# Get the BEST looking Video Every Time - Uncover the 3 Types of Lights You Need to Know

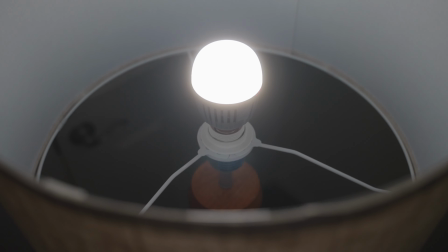4:01 The B7C is controlled via the Sidus Link app, where you have full control over the output, the color temperature,
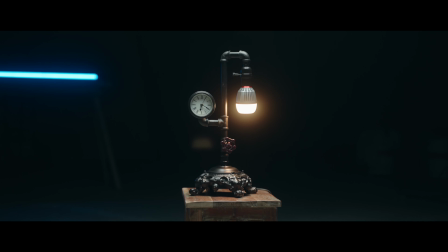4:08 and endless color options, as well as interesting lighting effects like emulating fireworks, cop car lights, party lights, and much more. It also has a color match feature where you point the phone's camera at another light and then it matches the color of that light. It's $70 for a light bulb, which sounds kind of crazy, but the more I use it, the more valuable I find it is. And now we're gonna go over a few real life examples where I use these 3 lights or a combination of just 2 of them. So here's an example of a semi-traditional 3-point lighting setup.
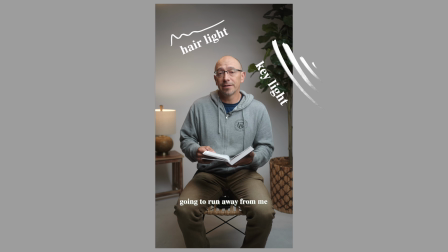4:41 We've got a key light, a hair light, and instead of a fill light, we've got a practical / accent light.
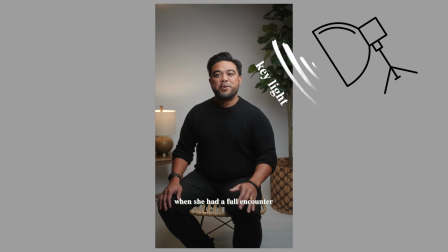4:47 We're using our cob light as our key light, which like I said, is what you're going to use it for 99% of the time.
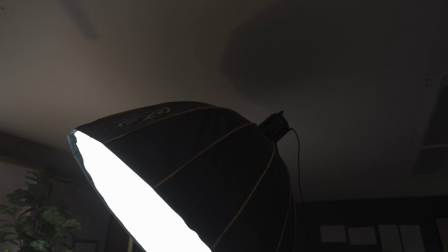4:53 And with the bones mount, we're able to attach this 48-inch softbox which is turning our small cob chip into a very large source and thus giving a very nice soft light.
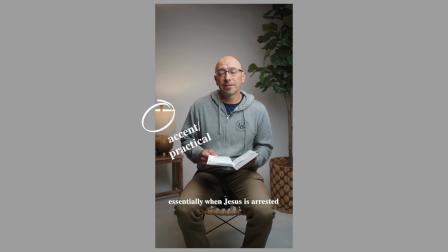5:05 Next, we have this lamp in the background that's opposite of our key light, and inside of that lamp is the Aputure B7C, which we've dimmed down to where we want it, and we set it to 3200 Kelvin to give it that warmer, more natural look. And this contrast of one side being warmer and one side being lighter because of the key light,
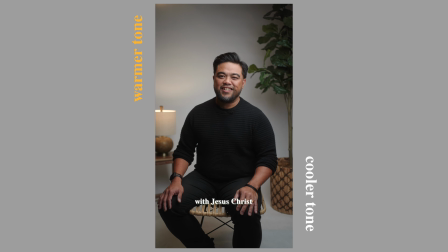5:25 that contrast gives the overall image more dimension. The lamplight also gives us that relaxed, inviting look that we wanted, and also helps to fill in the ambient light on that side of the frame, which is naturally darker.
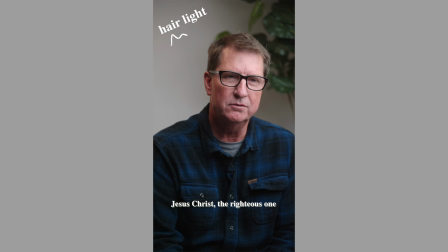5:37 Lastly, we have the Ambitful A2, which we've boomed above our subject, and it's creating this hair light on them, and that's helping to separate them from the background. The A2 is also set to 3200 Kelvin to match the B7C, and this makes the light look more natural because it's coming from the same side as the lamp light.
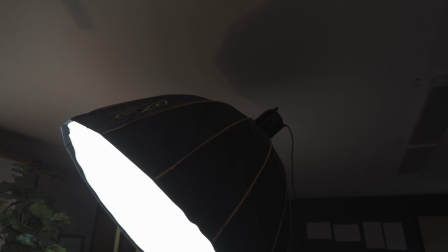5:54 This 3-point lighting setup is a tried and true method,
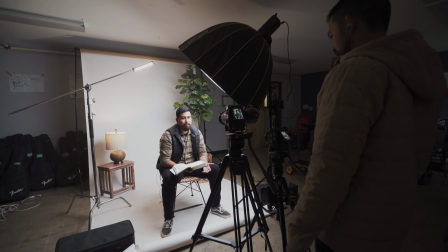5:57 and it's one of my go-to setups because you can place a lamp in pretty much any setting and it's gonna make sense and look good. In this next example, we're only using our cob light as our key light and the Ambitful A2 as a hair light again.
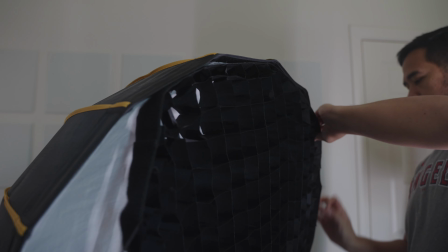6:10 So this time we put the honeycomb grid on top of our key light so that we can direct the light more just on our subject and prevent that light from spilling onto the background.
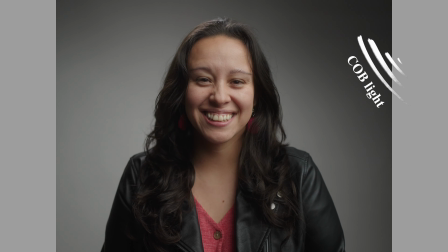6:19 And this is giving us that more moody look that we were going for. A scenario like this is we're getting a more powerful cob light like the Amaran 200D over the SL60 could come in handy.
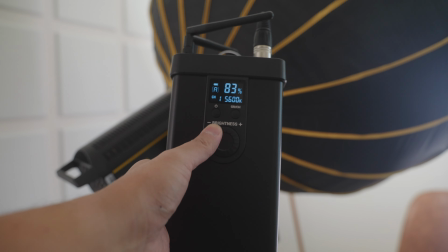6:31 We actually did need the extra output of a stronger light because the honeycomb grid cuts a lot of the output of a light, especially when it's covering a 48-inch softbox.
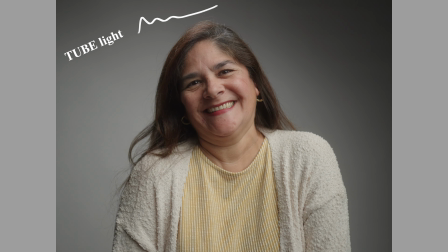6:40 And the Ambitful A2, again, is the perfect hair light because it's covering just the part of the hair and the shoulder that we wanted,
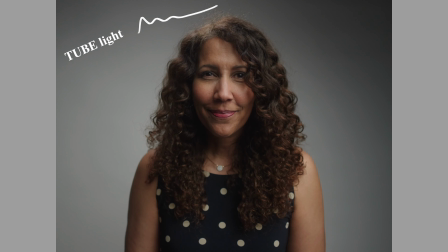6:47 and we're also able to turn it to 5600 Kelvin to match that daylight balance color of the key light. If you needed to shoot portrait-type B-roll shots like this lighting setup is almost always going to work. In this next part, I'm going to show you some really cool ways to use the Aputure B7C. A really good use for the B7C that many people may not think about is using it as a key light.
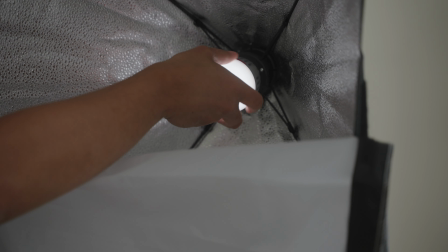7:09 And you can do this easily by taking a really cheap photo softbox with a light bulb mount. And you might already have one of these laying around like I do from this super cheap lighting kit I got from Amazon.
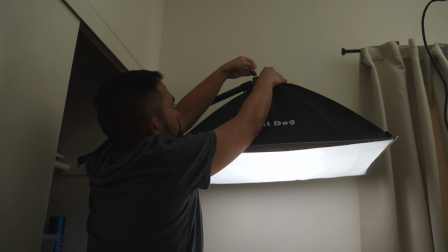7:20 Now you've got this super light portable key light that you can easily mount in different ways.
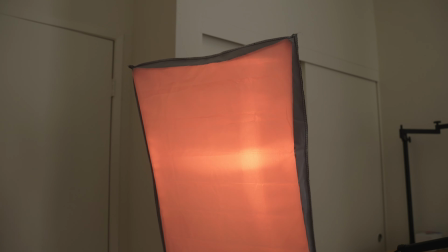7:25 And it's not just any soft key light, it's an RGB key light, and this can be very useful for product shots.
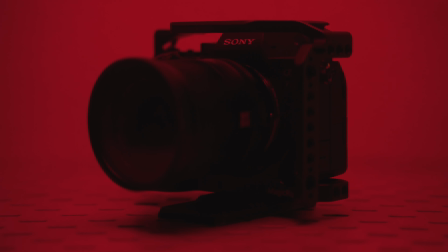7:31 In this example, we're using it as top-down lighting, which is popular for product shots,
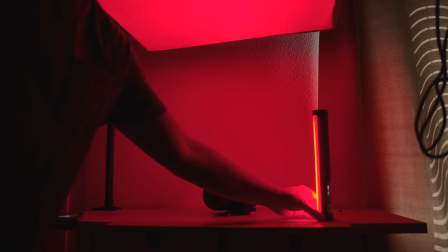7:36 and then you can use the A2 as an accent light or a rim light to give it that extra pop.
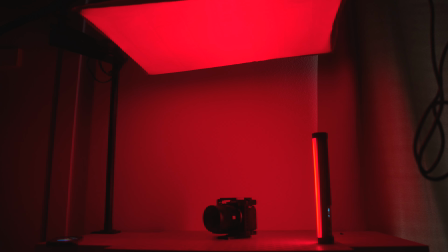7:41 This is going to give you plenty of creative B-roll shots.
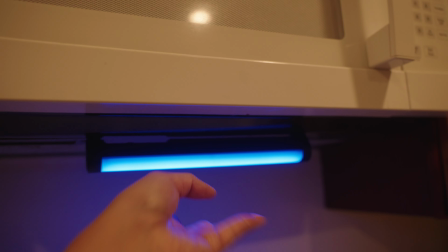7:44 In this example, we're able to stick the Ambitful A2 to the range hood because of the magnets that are in the light, and you can turn it to any bold color that you want.
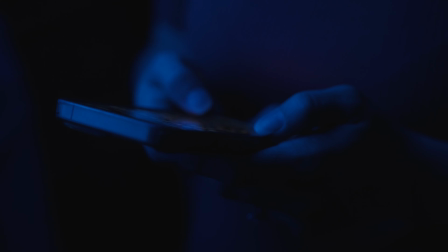7:52 And then you can match the color with the B7C and use it to get soft, pleasing light on the subject when you go in for the tighter close-up shot.
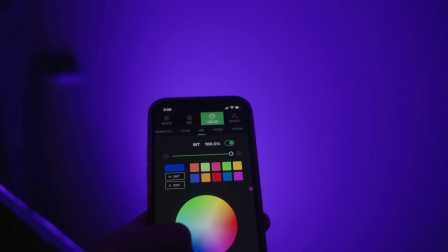8:01 With the Aputure B7C in the softbox,
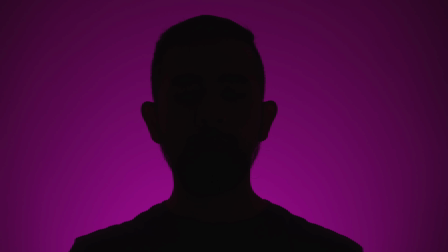8:03 you can now use it as an accent light to fill your background and get a variety of different solid colored backgrounds.